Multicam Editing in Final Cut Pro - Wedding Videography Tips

Hey guys, Adam here, hope you're well. In this video, how I set up, film and edit multicam sequences.
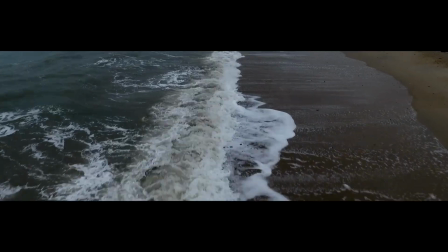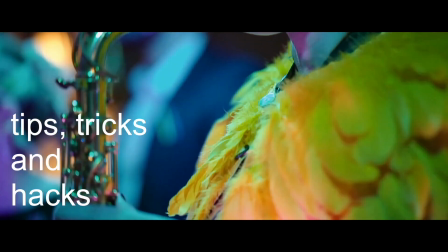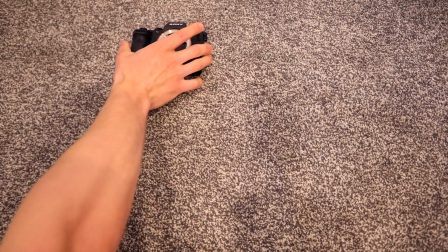[0:20]
Okay, let's start with kit. Two cameras, two lenses, either an 85 and a 35mm prime,
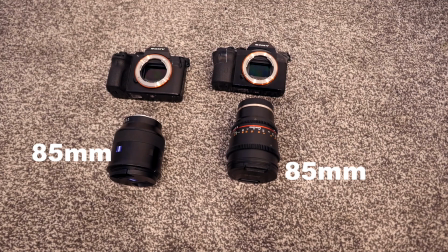[0:28]
or two 85mm depending on the situation or the location.
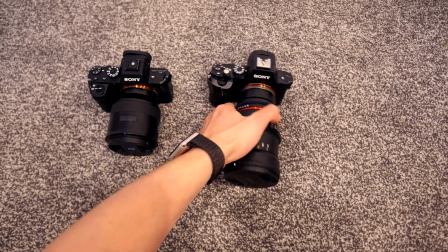[0:33]
The first 85mm is always on my main cam. The second B cam will either have the other 85 or the 35mm on it.
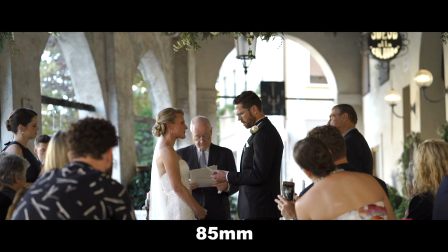[0:41]
Sometimes I want it a bit tighter, a long aisle, or I want to focus on the couple.
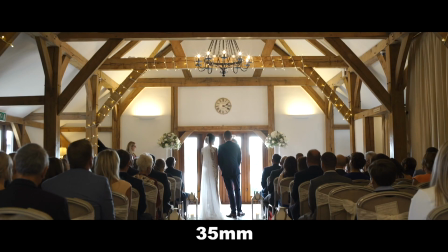[0:45]
Sometimes a wide shot works great when I want to reflect the scale or the grandeur of the scene.
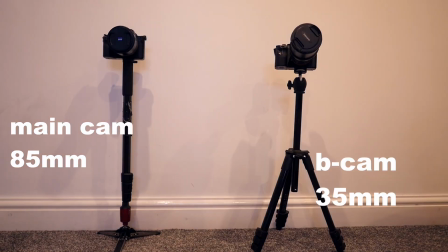[0:51]
Judge it as you see fit. Always have the A cam on a monopod, a little mini tripod for the B cam, and there's links to all of this equipment in the description. And that's the setup, all ready to go. So for the ceremony, the B cam always goes at the back of the room, preferably central at the back of the aisle. But if that's going to block the bride's entrance, then just off to the left or the right will do, as long as it's not in the way.
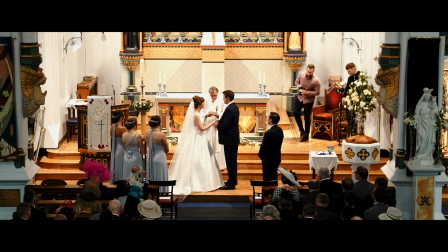[1:14]
Sometimes you get a balcony or like a raised platform to work with, which is bonus. Set that up and leave it recording, and I will go and position myself at the front with the main camera on the monopod. 85mm lens on that, and then I'd start that recording as well. Obviously I'd have the audio set up by this point as well. I have done a separate video about how I get the audio, which I'll link in the description below, and it'll probably be floating around up here somewhere.
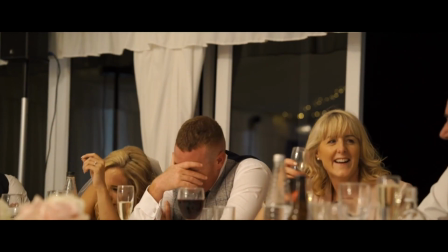[1:37]
Speeches are pretty similar. I'd have the B cam set up and focused on the bride and groom to get the reactions, or the bride's reaction for when the groom's doing his speech. Again, either the 35 or the 85mm lens, just depending on the day and the situation. I'd usually try and have the tripod about this sort of height, so it's eye level from a guest perspective. Again, main cam on the monopod, so I've got the freedom to move around a bit more,
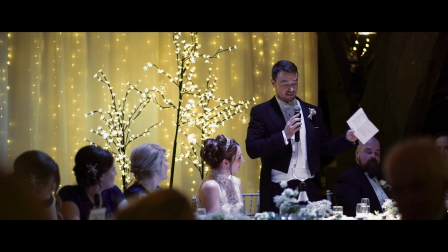[2:01]
and I would focus that on the speakers, but I can always pull away and grab a reaction from one of the guests, so like a bridesmaid or one of the relatives, for example. I usually try and use the rule of thirds for the speeches as well, just so you're giving it that kind of direction.
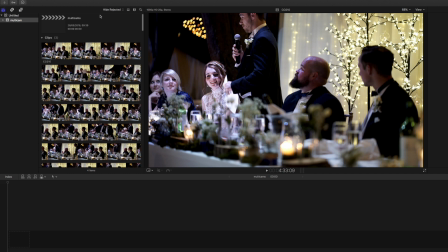[2:17]
Okay, so to edit these multicam clips, I've got set of speeches here from a wedding,
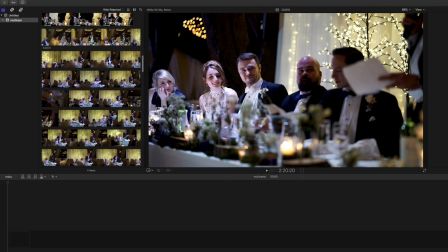[2:23]
angle set up on the bride and groom, angle focused on the speaker.
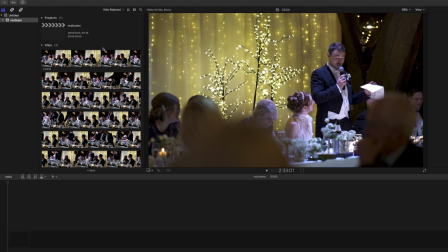[2:27]
On this wedding I used two 85mm primes. This was my static shot that I had on my little tripod.
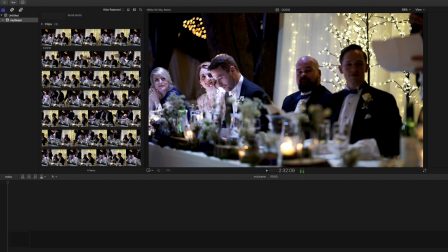[2:33]
Guest perspective height, I just had this set up next to a table of guests,
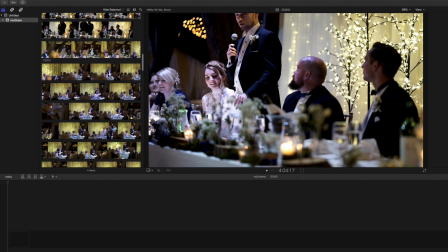[2:38]
focused on the bride and groom, and I was on the monopod with the other camera on an 85 getting the speeches,
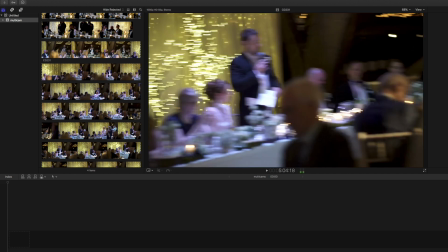[2:44]
and I'm free to sort of roam around and cut to guest perspectives a little bit as well.
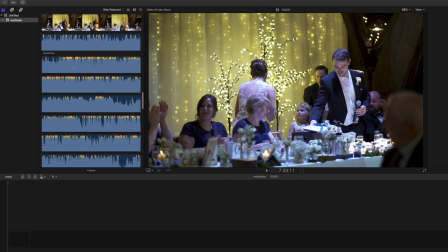[2:50]
So I've got my two shots here, my two different angles, and I've got the audio file here as well that I recorded with the Sony TX650s.
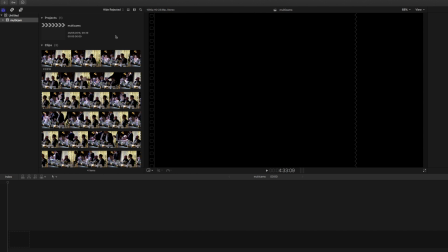[2:58]
To create the multicam clip, I'm going to drag over all of these
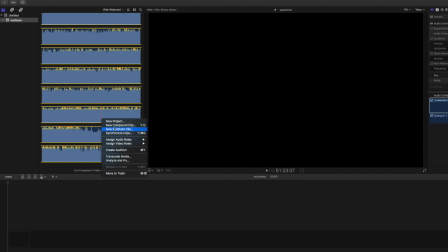[3:02]
files in the browser, right click and go on new, click new multicam clip,
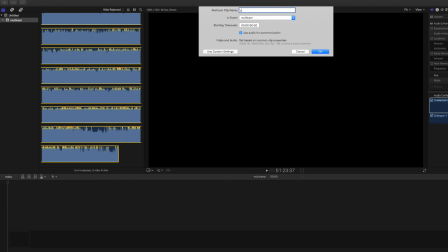[3:09]
click on that, and it'll ask me to give it a name, so I'm just going to call it speeches.
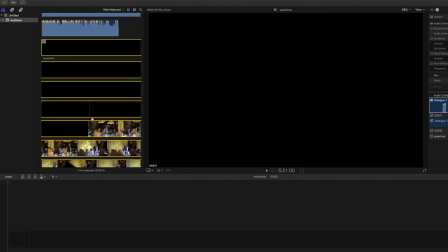[3:15]
Okay, that's going to sync up. 99% of the time the audio files will sync up automatically, but just to double check, what I always do, take this new multicam clip that we've created, drag it into the timeline.
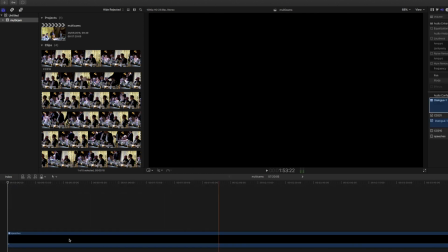[3:27]
I've got a new project set up here, and if you double click on it, you can see all the files in here.
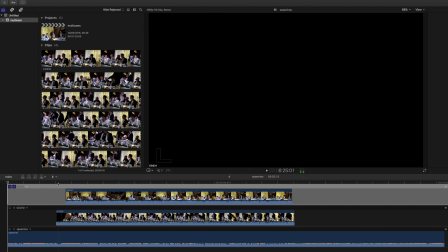[3:33]
So I've got the two video files and the audio, and they've spaced themselves out and they've synced up automatically.
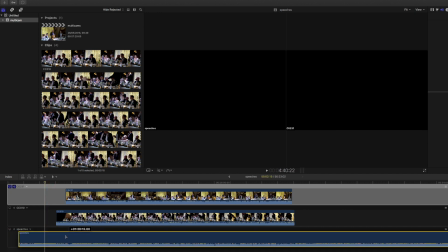[3:40]
But if it doesn't, you can manually move these about, find where they need to be and manually set them up.
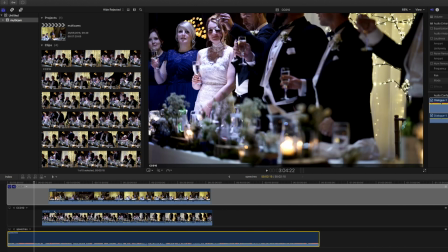[3:45]
You could, of course, there's another piece of software called Pluralize, which syncs things automatically, but I'm quite happy doing it like this.
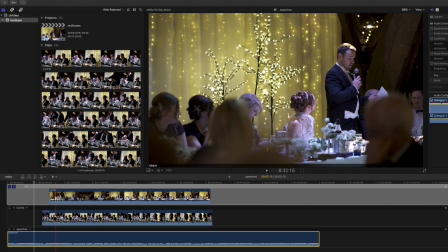[3:52]
Now that I'm happy that it's all synced up and the audio is in line with the actual video,
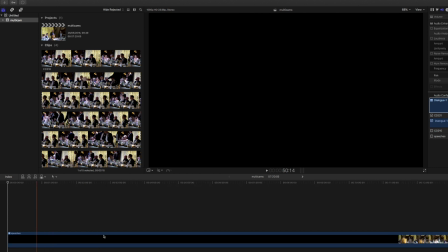[3:58]
you can come back out of here and you've just got this big long multicam clip in the timeline.